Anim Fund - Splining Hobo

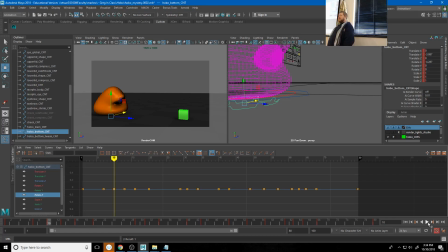(53:21)
To me, some of the stuff I'm starting to notice now is that that part is better and the other parts are not reacting to it correctly. So really, a lot of that is what's happening in
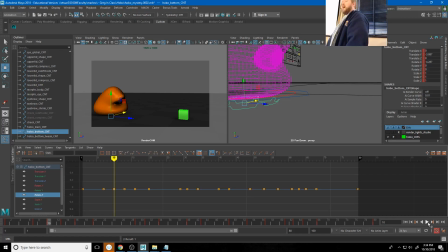(53:36)
the splining process. We're looking at how it's moving and we're seeing how we can adjust the curves, just like with the graph editor arrow. How can I adjust these curves to make it react more appropriately, right?
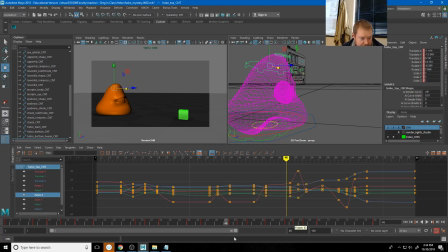(53:48)
So a good example of this to me is my character hits the ground right here, right? Hits it kind of hard, and then it takes it a little too long to get down to here, right?
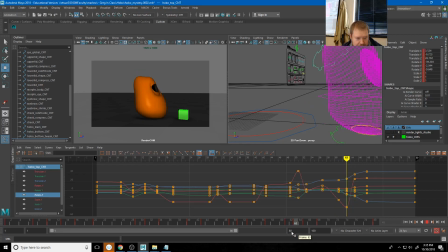(54:02)
It takes that, like that motion just takes too long. It's taking 4 frames to do that, right? And I want it to feel more responsive. So I can go to my translate Y of that. And you can see kind of why that's happening, right? Is it's that
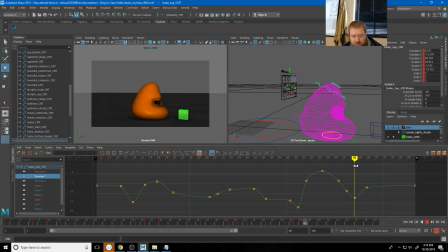(54:21)
my translate Y is here, and it's taking those 4 frames to get from this peak to this dip. Right? So if I want to make that feel more responsive, what I can do is grab this, I can stretch it out more, I can grab this, and I can push it even deeper.
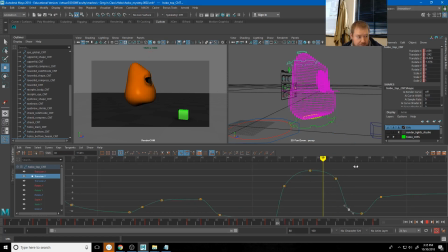(54:38)
So now it's doing most of that motion over 2 frames, right? And so now that's going to hopefully feel a little bit better there. See? So it's little bitty changes like this that you're going to start seeing the actual results. I'm
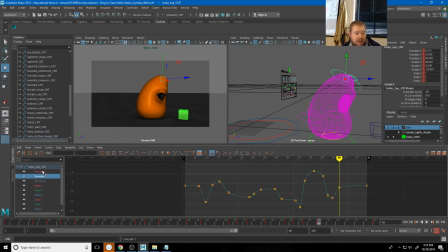not really, this part's not going to seem super encouraging.
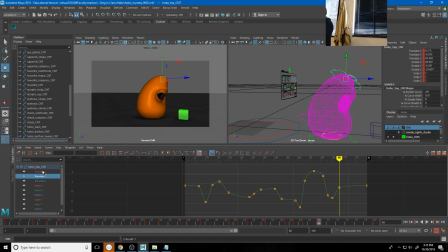(55:11)
This isn't something that I can like, let me tell you how to do this, because everybody does this a little differently. One of the reasons, and I know this is not always fun to watch somebody animate, one of the reasons I kind of do this anyway is because where I've made the biggest
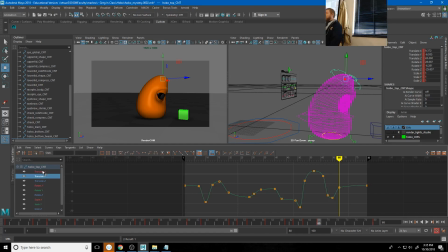(55:29)
steps forward in my life is by watching someone animate differently than I do, and then taking a few pieces of that and applying it to my own work. Right? Eventually, this is weird. Like, you remember on The Matrix when like
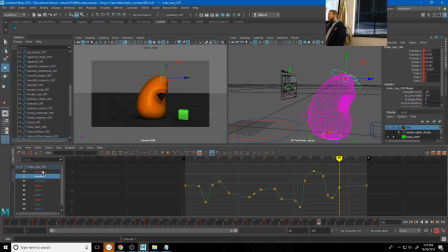(55:47)
Neo's talking to that guy, he's like looking at the line of code, and he's like, I just see stuff in it, right? Like, I don't even know what this curve is, but I know it's wrong. Right? I can look at this curve and realize that's not a curve, that's not how a curve should look, right?
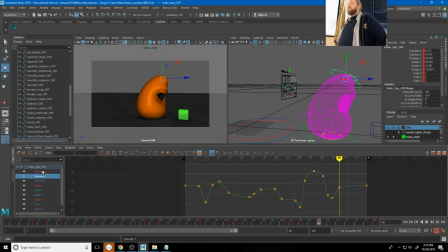(56:03)
Like, there's just things that don't make sense in the way things progress in this, right? So when we're looking at our curves, the first thing we do is figure out what that curve means, right?
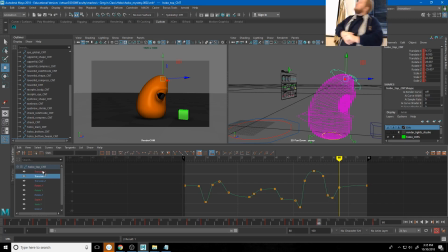(56:17)
This is our translate X on that head control. And so that means that's that character's sort of side to side motion on this head control, right? It is this, right? And I can just see little hitches in here that I think probably could be smoothed out.
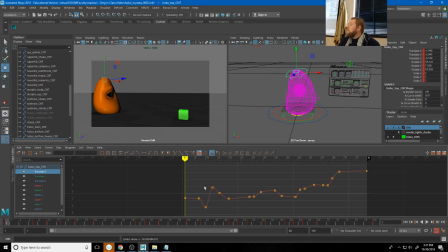(56:37)
Now that's not helpful because I can see them, but you may not be able to, and I can't really tell you, here is the 7 things to look for, right? Really what it is through years of experience, or through even weeks,
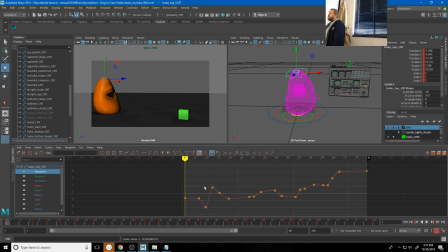(56:54)
days of experience of messing with this curve, you will see that when this happens, there's going to be a result in that data, and I usually don't like that result. So for example, I don't like when I get stuff like this, right?
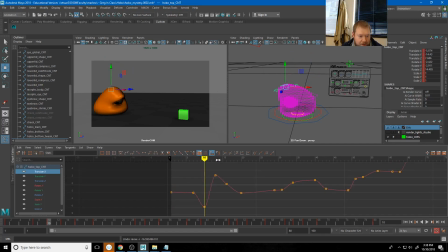(57:11)
It's a sharp down, a sharp up, a sharp down, right? Because things don't move that way, right? That's one of the reasons, one of the 12 principles of animation is slow in and slow out. There's very little slow in and slow out. This feels like a ping pong ball bouncing up and down, right?